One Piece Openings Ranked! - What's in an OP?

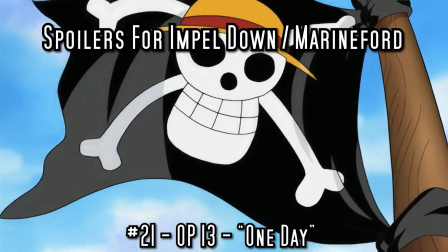8:11 One Day, the series' 13th OP, at least brings that much to the table,
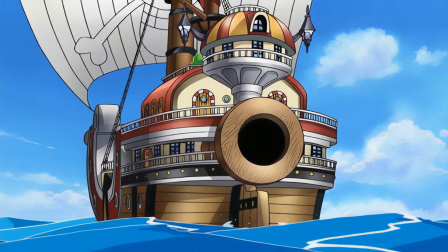8:16 earning 21st place by focusing on Luffy's separation from his crewmates and his relationship with Ace.
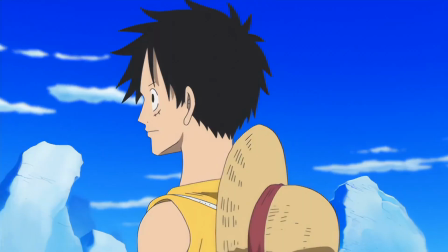8:23 It captures these concepts mainly by showing Luffy walking,
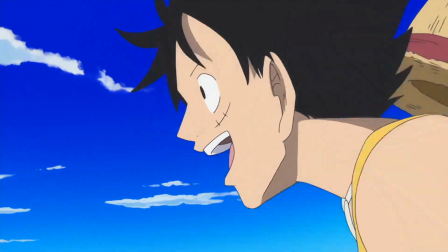8:27 then running alone through a shattered white wasteland, trying to catch up to his brother's tatted-up back.
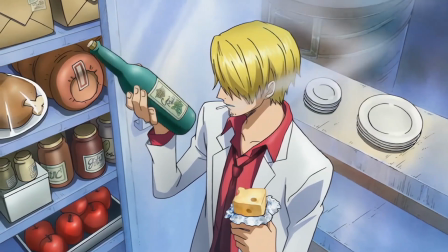8:34 This is interspersed with shots of the Straw Hats, isolated and working on their own things in the various rooms of Thousand Sunny,
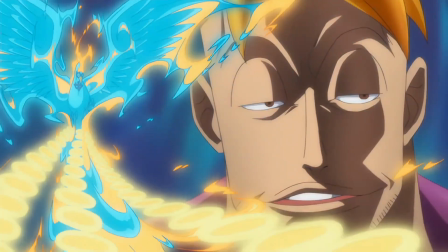8:42 as well as shots of every Marineford headliner posing for the camera in the build-up to the big event,
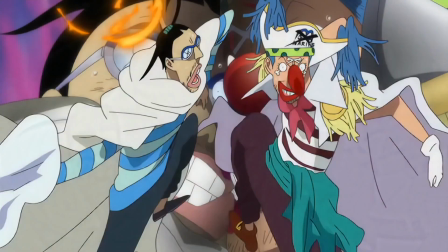8:49 or running away from it in Buggy and Mr. Three's case.
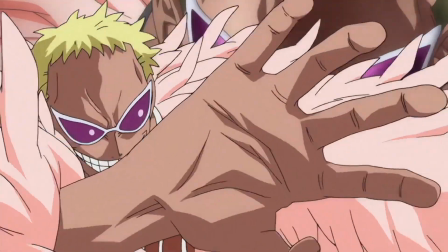8:53 There's plenty of personality and skill evident in how these cuts are animated, but sadly,
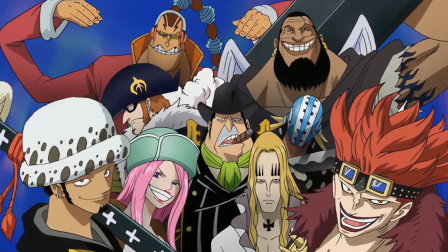8:59 all the sad walking and flex posing ultimately combines to create the impression of a disappointingly generic sad OP.
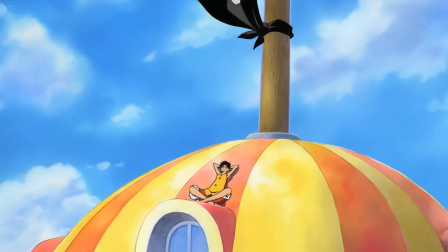9:08 One Day feels like far less than the sum of its parts,
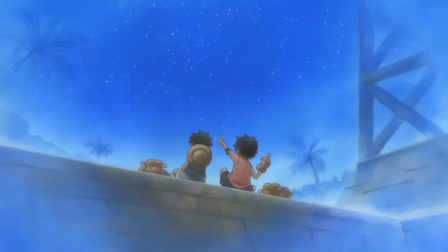9:11 and that's criminal given how much weight these events and characters carry with them.
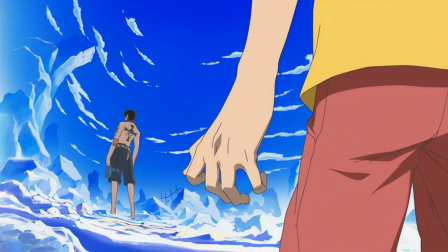9:17 There's just so much more that could be done with the brotherly feels and Straw Hat
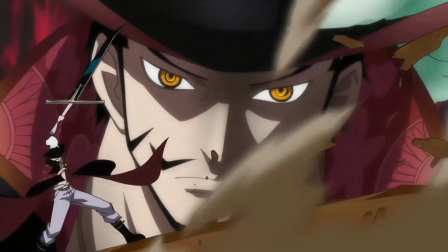9:22 separation anxiety that I can't help being let down by it in a major way.
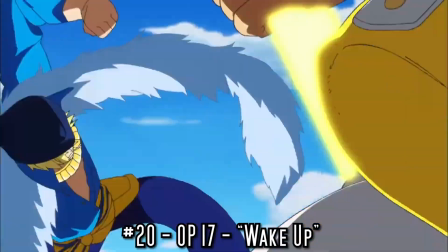9:28 On the subject of disappointment, in 20th place we find the OP celebrating OP's 15th anniversary, Wake Up by AAA.
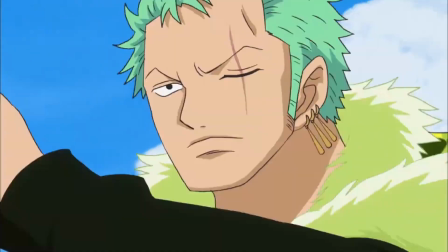9:37 which grants each member of the crew a brand new nautically themed outfit just for the occasion.
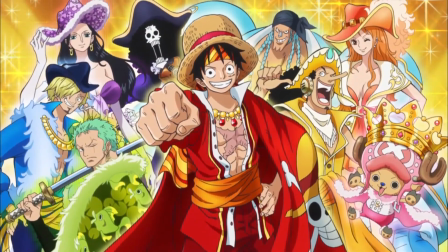9:43 Now, if I ever get around to doing that pirate fashion video, I'll be sure to discuss all of these because they're all great,
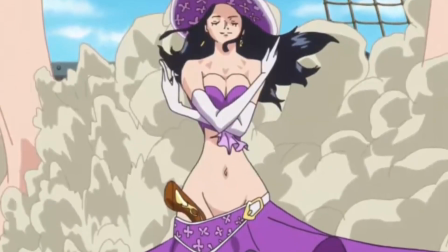9:50 but for now, I'd just like to call attention to Nico Robin's low-dipping hip skirt,
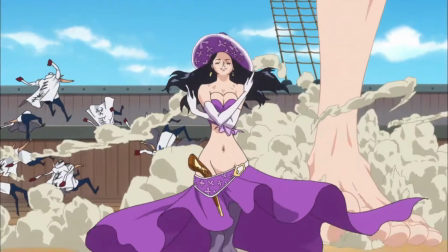9:55 which, when combined with the massive, highly detailed feet she drops on the Marines in her obligatory action pose,
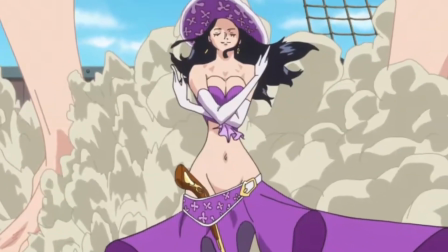10:03 creates what might be the single horniest image of her ever,
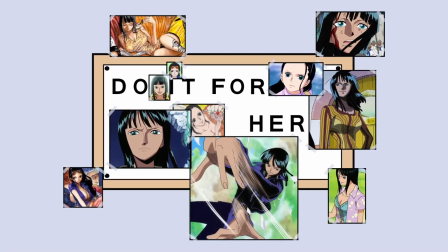10:07 which is saying a lot because this is Nico fucking Robin,
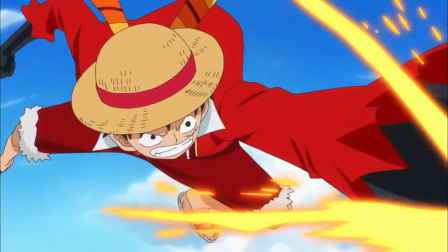10:12 son. Beyond that one historically significant detail, there are plenty of fun action shots in this OP,
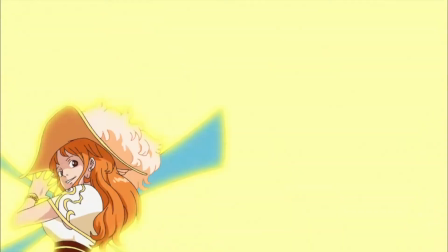10:20 showing off both the Straw Hats' abilities and their fashion ability in a showdown with the Navy admirals.
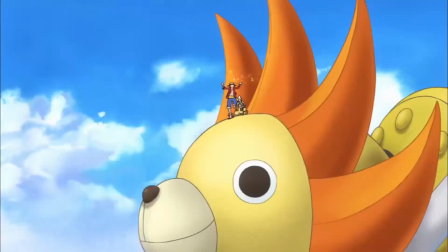10:27 It also kicks off with a cute little scene of Luffy chasing a golden beetle across the Sunny's deck,
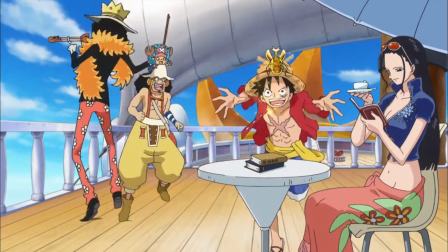10:33 which highlights prominent elements of the series' comedic, non-combative side, like Sanji arguing with Zoro.
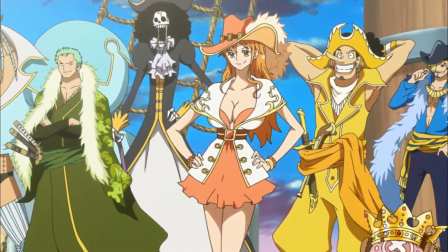10:41 Unfortunately, this attempt at a big-picture portrayal of what One Piece is all about also involves interrupting the song with a long,
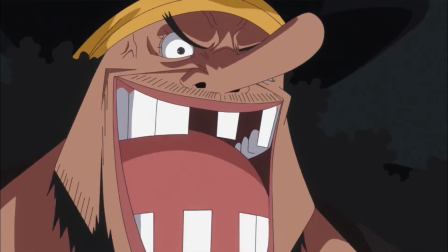10:49 random smack talk session between Luffy and Biggest Bad Blackbeard, which is distracting and poorly written the first time you hear it,
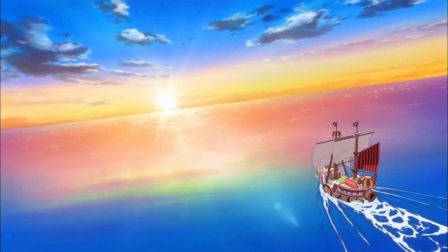10:58 and I'd imagine unbearably aggravating by the 80th. 19th place has the exact opposite effect on me.
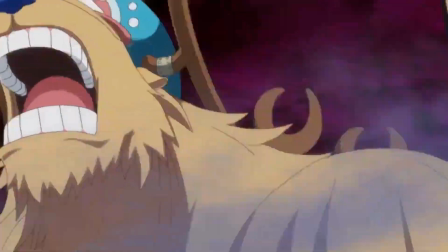11:05 The more times I hear it, the harder it is for me to stop singing, "Yes, we get superpowers."
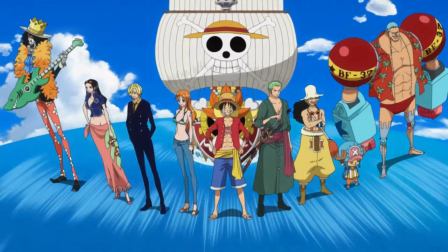11:12 This 21st OP is framed through its intro shot of the Straw Hats leaping into streaks
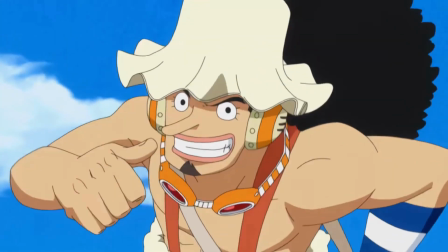11:17 of multicolored light as a send-up of Sentai-style superhero shows.
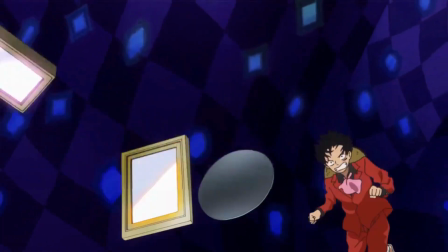11:22 The centerpiece of the sequence is a Sakuga-slathered rendition of Luffy's Mirror World brawl with Charlotte Katakuri,
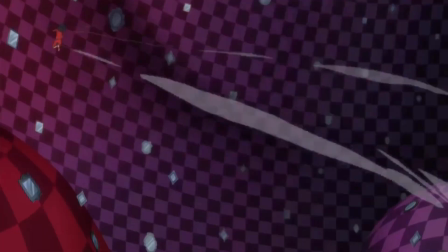11:30 which doesn't actually have much to do with that superhero theme,
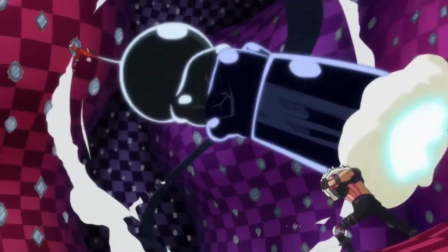11:34 but is one of the coolest fights in one of the coolest fight locations in the entire series.
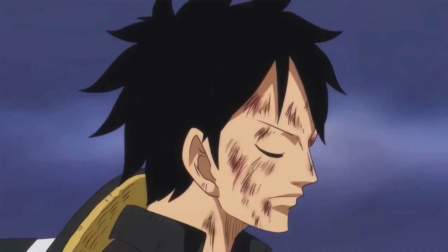11:39 And given how few of One Piece's best battles are actually represented in these openings,
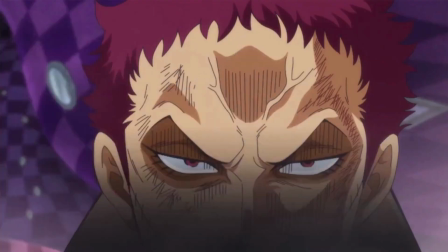11:45 I'm glad that the animators were able to give at least this one the love it deserves.
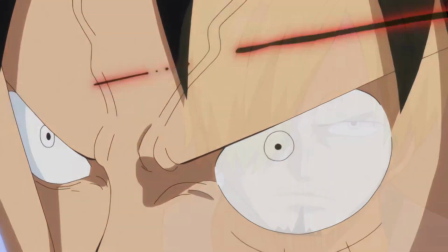11:51 Still, the amount of that fight that's shown is indicative of the general half-assedness with which this OP approaches its theming.
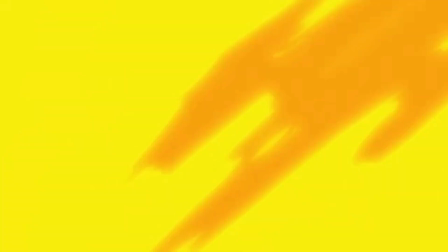11:59 Outside of that intro shot and an outro that frames Big Mom and her kids like Power Rangers villains, which is really cool,
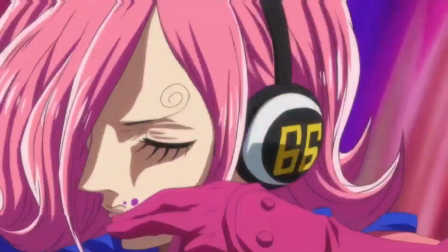12:07 the only superheroic stuff we actually see here is clips of Sanji's Nazi Power Ranger family transforming.